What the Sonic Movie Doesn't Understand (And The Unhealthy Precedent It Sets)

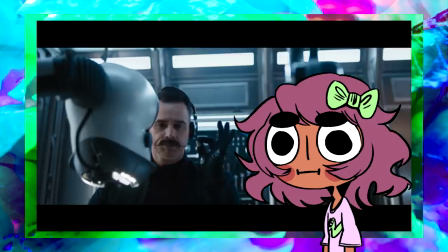It helps add depth to a movie and allows the director to explore a world they otherwise
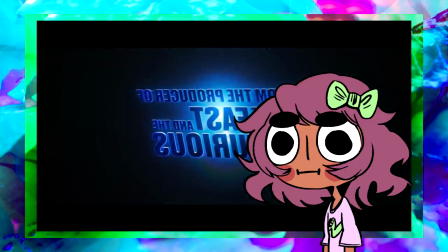would find it either impossible to explore or find it very expensive to explore.
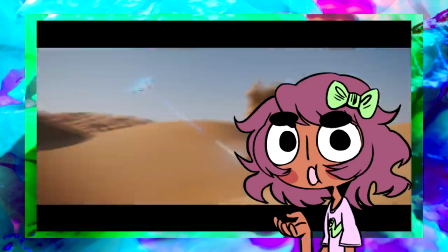Yet when dealing with CG characters, well that shit gets tricky.
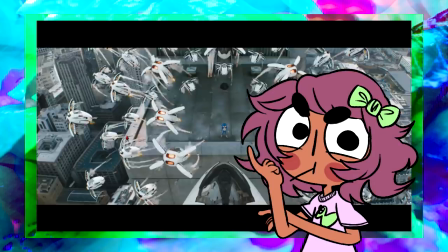So tricky in fact that it stops being about fooling the audience into thinking that what they're seeing is really there, to just stylistically fitting to the thematics of the film.
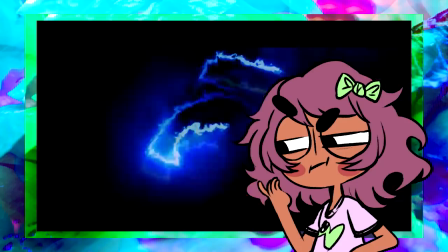So in regard, it would have been better for the producers of the Sonic movie to not try and fool the audience into thinking that Sonic is really there,
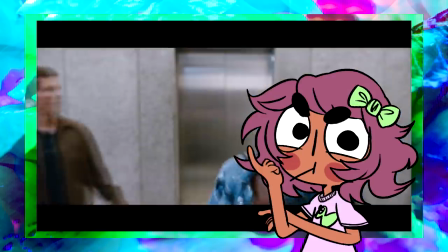or that he truly blends into the real world but rather make him more appealing and more faithful to the original design.
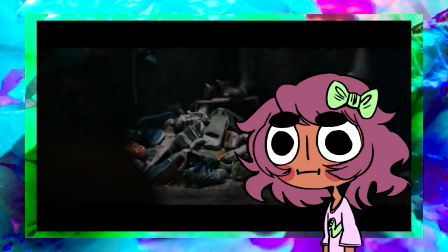And in In return, we have a character that's much more charming and adoring to watch on screen.
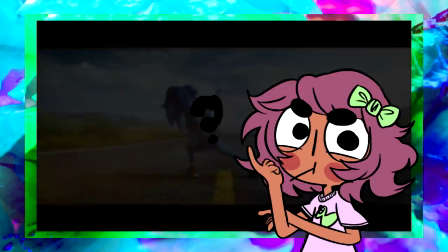Does this mean Sonic should straight up Roger Rabbit this bitch and be a super cartoony renderer of himself?
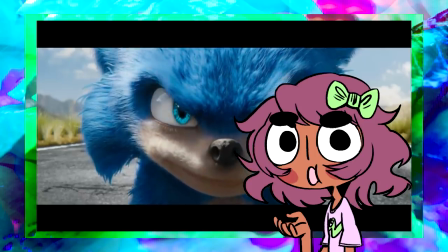No, of course not. Because that would just probably be as jarring as him being hyper-realistic and having realistic proportions.
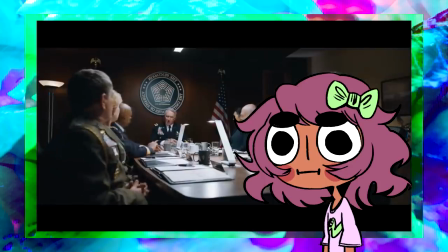Yet finding a balance between the two is very important. When people see this image, they see a disgusting rodent man creature,
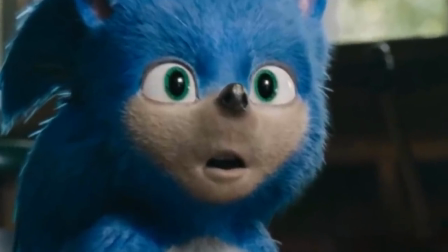probably in a fursuit and been sweating all day, and he's probably not even the ethnicity you think he is. It's fucking shit. That's, there's no polite way of saying it.
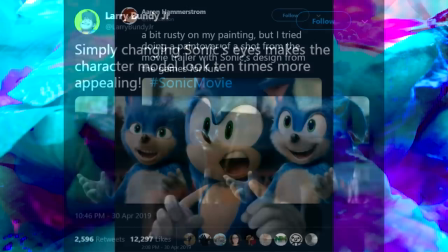Yet lately, people have been remaking the trailer screenshots and turning Sonic into a much more appealing looking character.
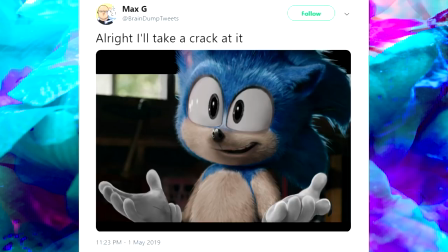That said, it's only fair to remember that these are only still images, and we can't determine if they would actually look good in motion.
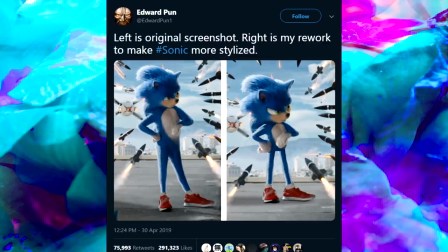Just because it's appealing doesn't mean it'll work. What works out more than anything is Detective Pikachu's design from...
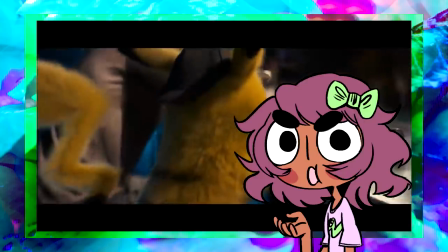Detective Pikachu, yeah. I talked about this already on my Medium article when I compared it with the Lion King, but to sum it up,
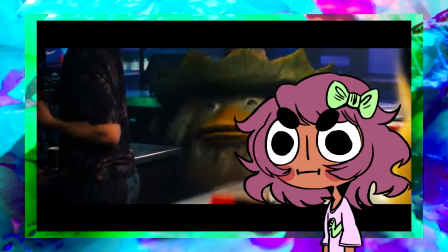Pikachu and all the other Pokemon worked because they were bold decisions to revamp the Pokemon they're interpreting while staying faithful to the design.
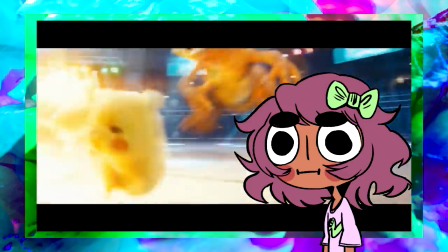Yes, some of these don't really work out totally well,
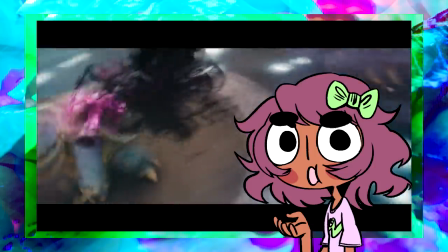but for the most part, they seem to keep the characteristics of what made the original design memorable and great,
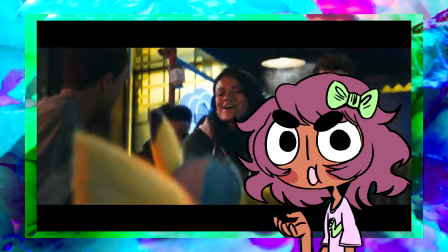serving as both homage to the source material and a complete revision for a new audience.
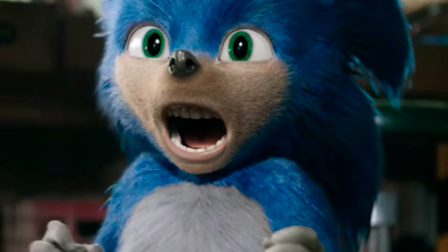The way this movie does it, however, spits at the face of Sonic and laughs at its tiny peepee.
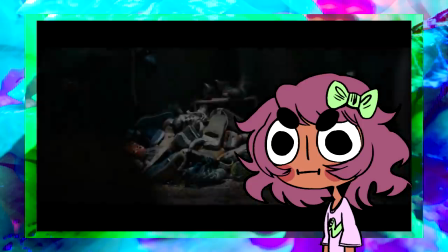It is insulting. It is essentially redesigning the entirety of Sonic and making it seem like this version is better.
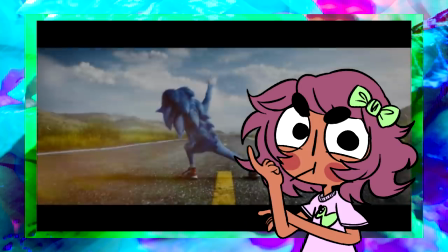Like there's some fucking Tumblr poster. I don't know what they're called. Tumblr? I don't fucking know.
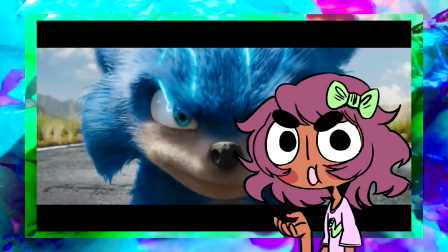There is no respect shown with this design, and a completely bastardization of what has worked in the past and what works today.
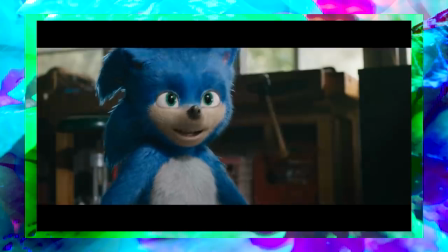This works. And so does this. This, however, is just, oh my god.
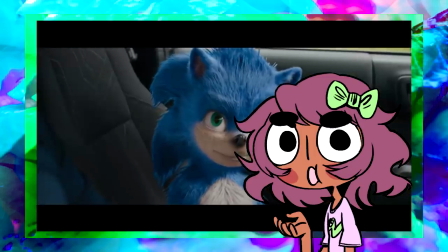It works because there are characteristics of this character, Jesus that's redundant, there are things about this character that work.
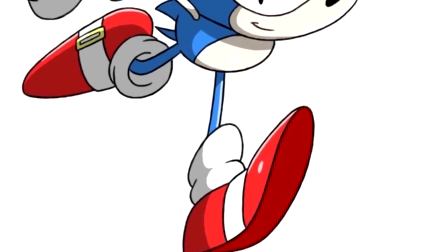The color blue is very prominent, as is the color red to identify his feet,
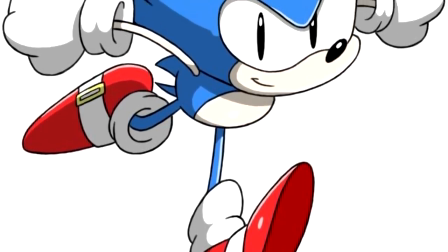and his shoes being quite large actually identify the character and help the character's design model.
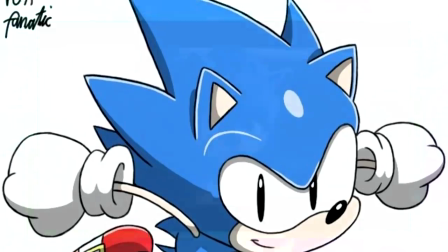The whole silhouette works, the colors work, and the stocky body works, yet they did pretty much the exact opposite.
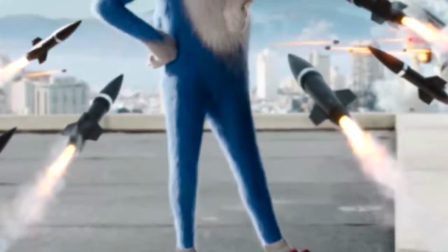The feet are smaller, the legs are longer, the body is just more human-like, and it doesn't seem as good.
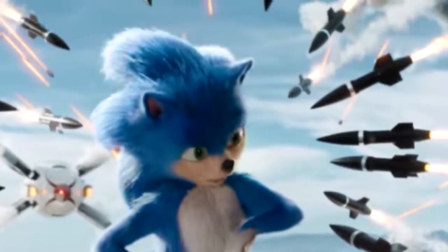See, a stockier body makes it seem more charming, more adorable,
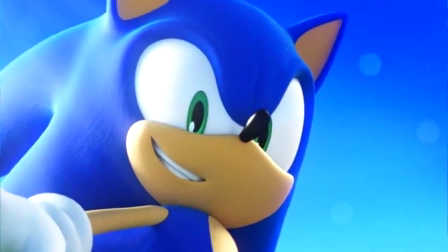and the eyes being the way they are serve as a sort of reminder that this character isn't just some cute cuddly animal,
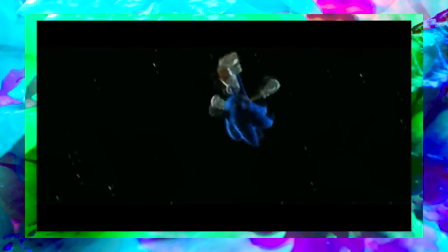he is a cocky kind of dude. It helps characterize who he is.
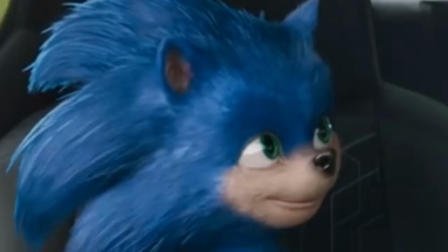Meanwhile, these soulless eyes and I know that the term used constantly but Jesus Christ these eyes don't really define him They're just eyes.
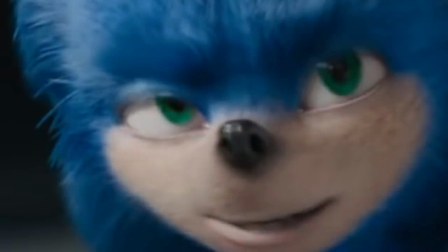They don't really show any expression whatsoever. In fact, they look very plain when Sonic is idle There is nothing there is no expression.
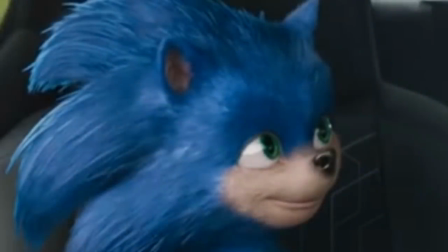There is no mood to him whatsoever With the regular Sonic the original Sonic
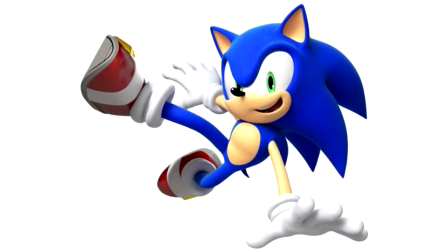or any Sonic design when he's just idle You can see that there is expression his
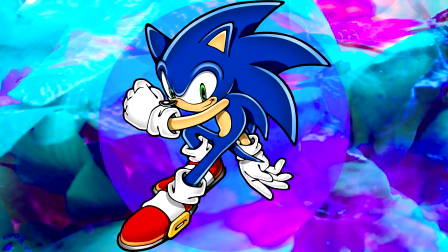eyes help define a sort of attitude that he wants to portray That
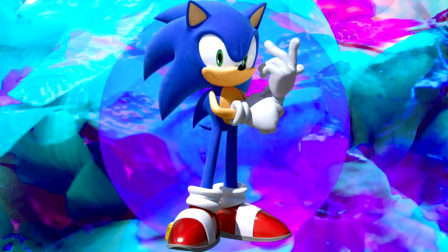attitude being cool and rad and I guess a little bit badass.
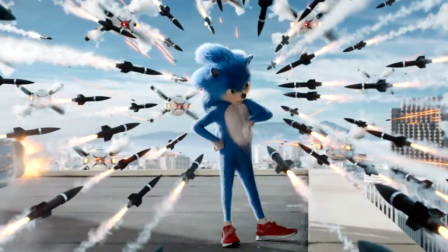The long uncanny proportions of his body really just make him look more like Slenderman than a character from a video game.